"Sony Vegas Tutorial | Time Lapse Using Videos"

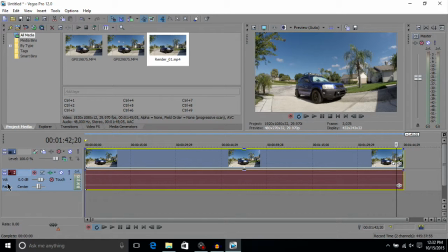Get rid of the audio, since there is none.
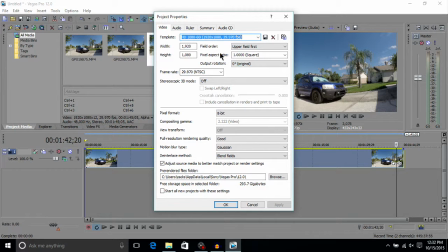Make sure, especially if you're reopening up the program, you click on this up here, Project Properties, and this is all where it needs to be.
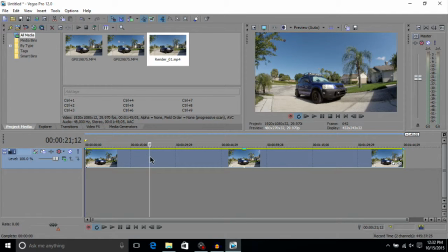And then, so we can get it to 20 seconds here. This is where I want it to be. That was my goal from the beginning. I wanted to make it a 20 second time lapse. So right here is 20 seconds.
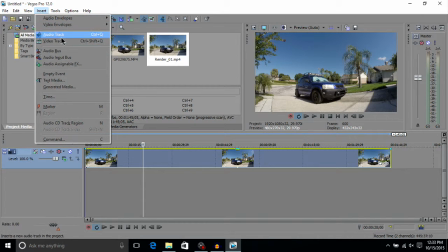The way that I prefer to do it is insert video envelope event velocity first, because I can just go all the way to the triangle. Now I can do a little bit more fine-tuning as to where I want the video to end.
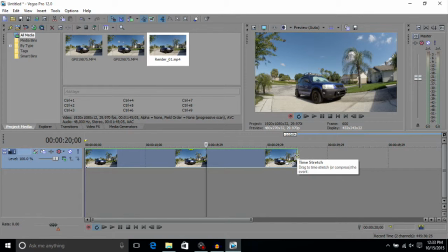So I can hit control, stretch it, and just stop it, boom, right at 20.
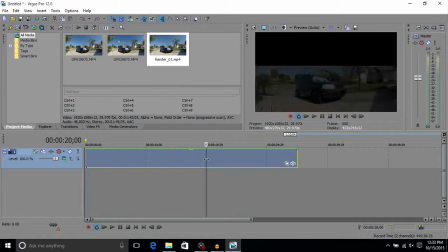Whereas if I did it the other way, I would
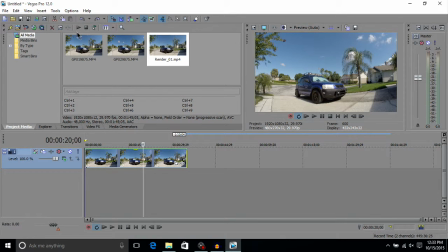control, drag first, and then I'd have to like time the percentage just perfectly. So just take my word for it, whenever you decide. Put that back where it was.
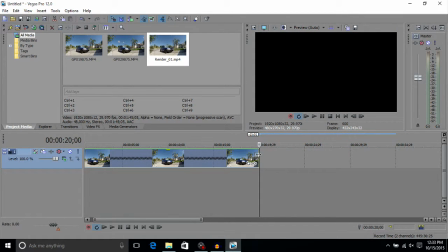Whenever you decide that you want to, like, when you know that you're gonna hit the time mark for that render, do event velocity first and then control stretch. If you're a movie studio person, then you don't need to worry about it because you can only do control drag.
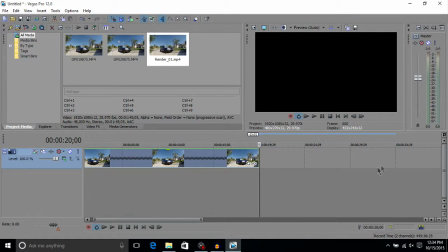So if you're a movie studio person, you're gonna need to kind of just do the control drag, and it may take a couple more render sessions versus if you're using the event velocity.
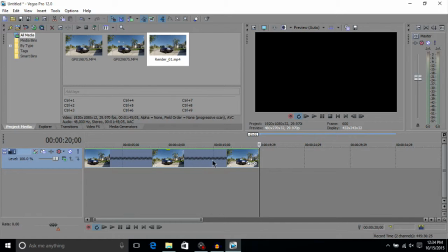But it doesn't really matter. It's just It's going to take a little bit more time, but you still get the same result. So this is where we want it to be, 20 seconds. And now we can kind of, since we know that this is going to be the final render,
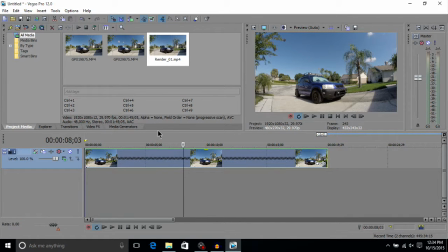we can add our any color correction or anything like that that we want to do.
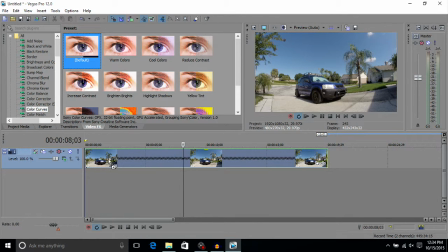So let's say you want to switch up the color a little bit, go to color curves.
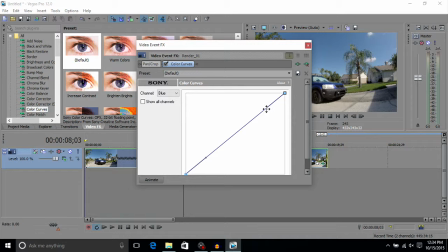This is a sky thing, or it's a, like kind of a cloud time lapse. So if we have blue, we want to boost that up a little bit. Since the sky is nice and blue, you want to kind of make that pop.
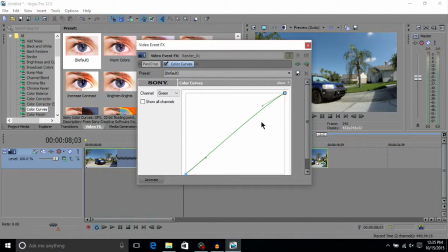Green, you can do a nice little curve on the green, so the grass is maybe a little bit greener, but you kind of take the green out of everything else. And then red, this was shot like pretty much in the middle of summer, not really, but it's still warm. So you want to make sure that it conveys the warm tone of a warm day.
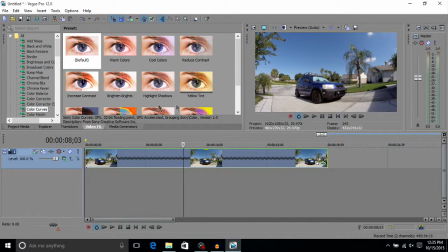That looks pretty good. You don't want to go over the top with it, because then it looks weird. But then we can go insert video track.
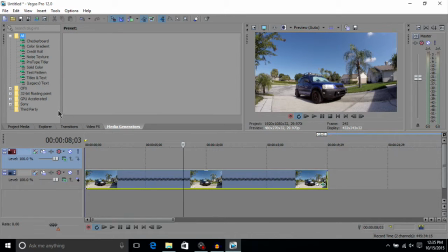You get one up here. We'll go to media generators and color gradient.
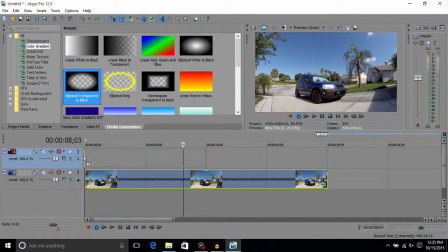This is optional, completely optional.
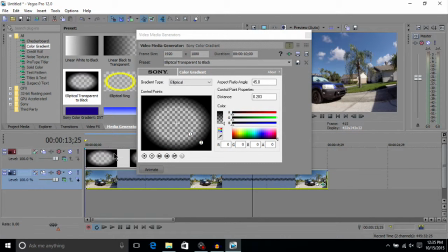Make sure that you're, because it'll be like a 10 second clip at first, so make sure that you're on the part where it is.
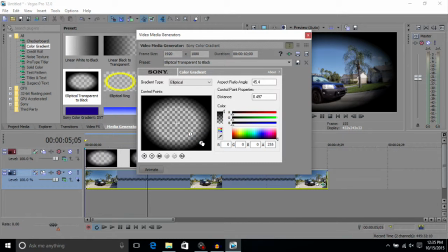This is just a vignette. It just adds a nice cool little effect.
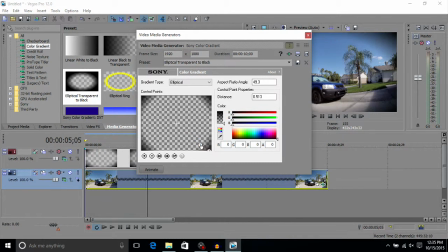I did it in the sample video, but you don't need to do it. I just kind of always like the look because it directs your attention towards the middle.
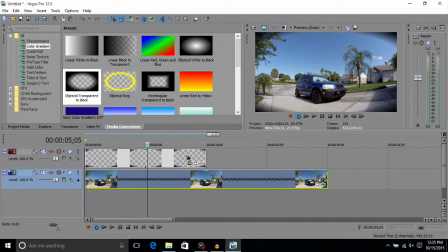So you just kind of play with it, and then we'll stretch it out to the end
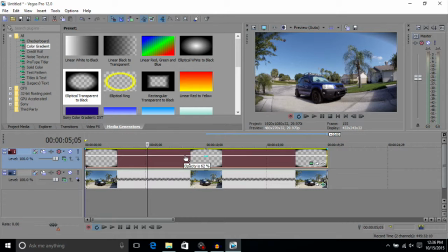and lower the opacity a little bit just so that you don't have pure black over here. Kind of just want to darken it a little bit. So that looks pretty good. I'm just messing around with it.
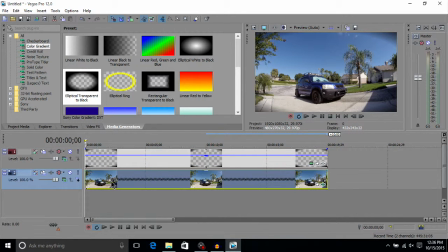You can go much more in depth with it. And then we will click and shift click.
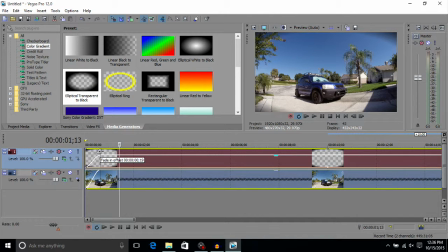So we have both of them selected, and maybe you want like a nice little fade in. So we'll go to like 1 second. I prefer this fade. It always looks nicer to me.
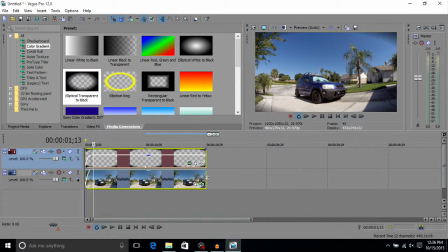Just right click on the end. We'll go to this one. Shift click.
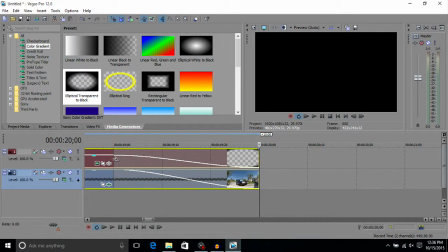I'm just doing a 1 second fade.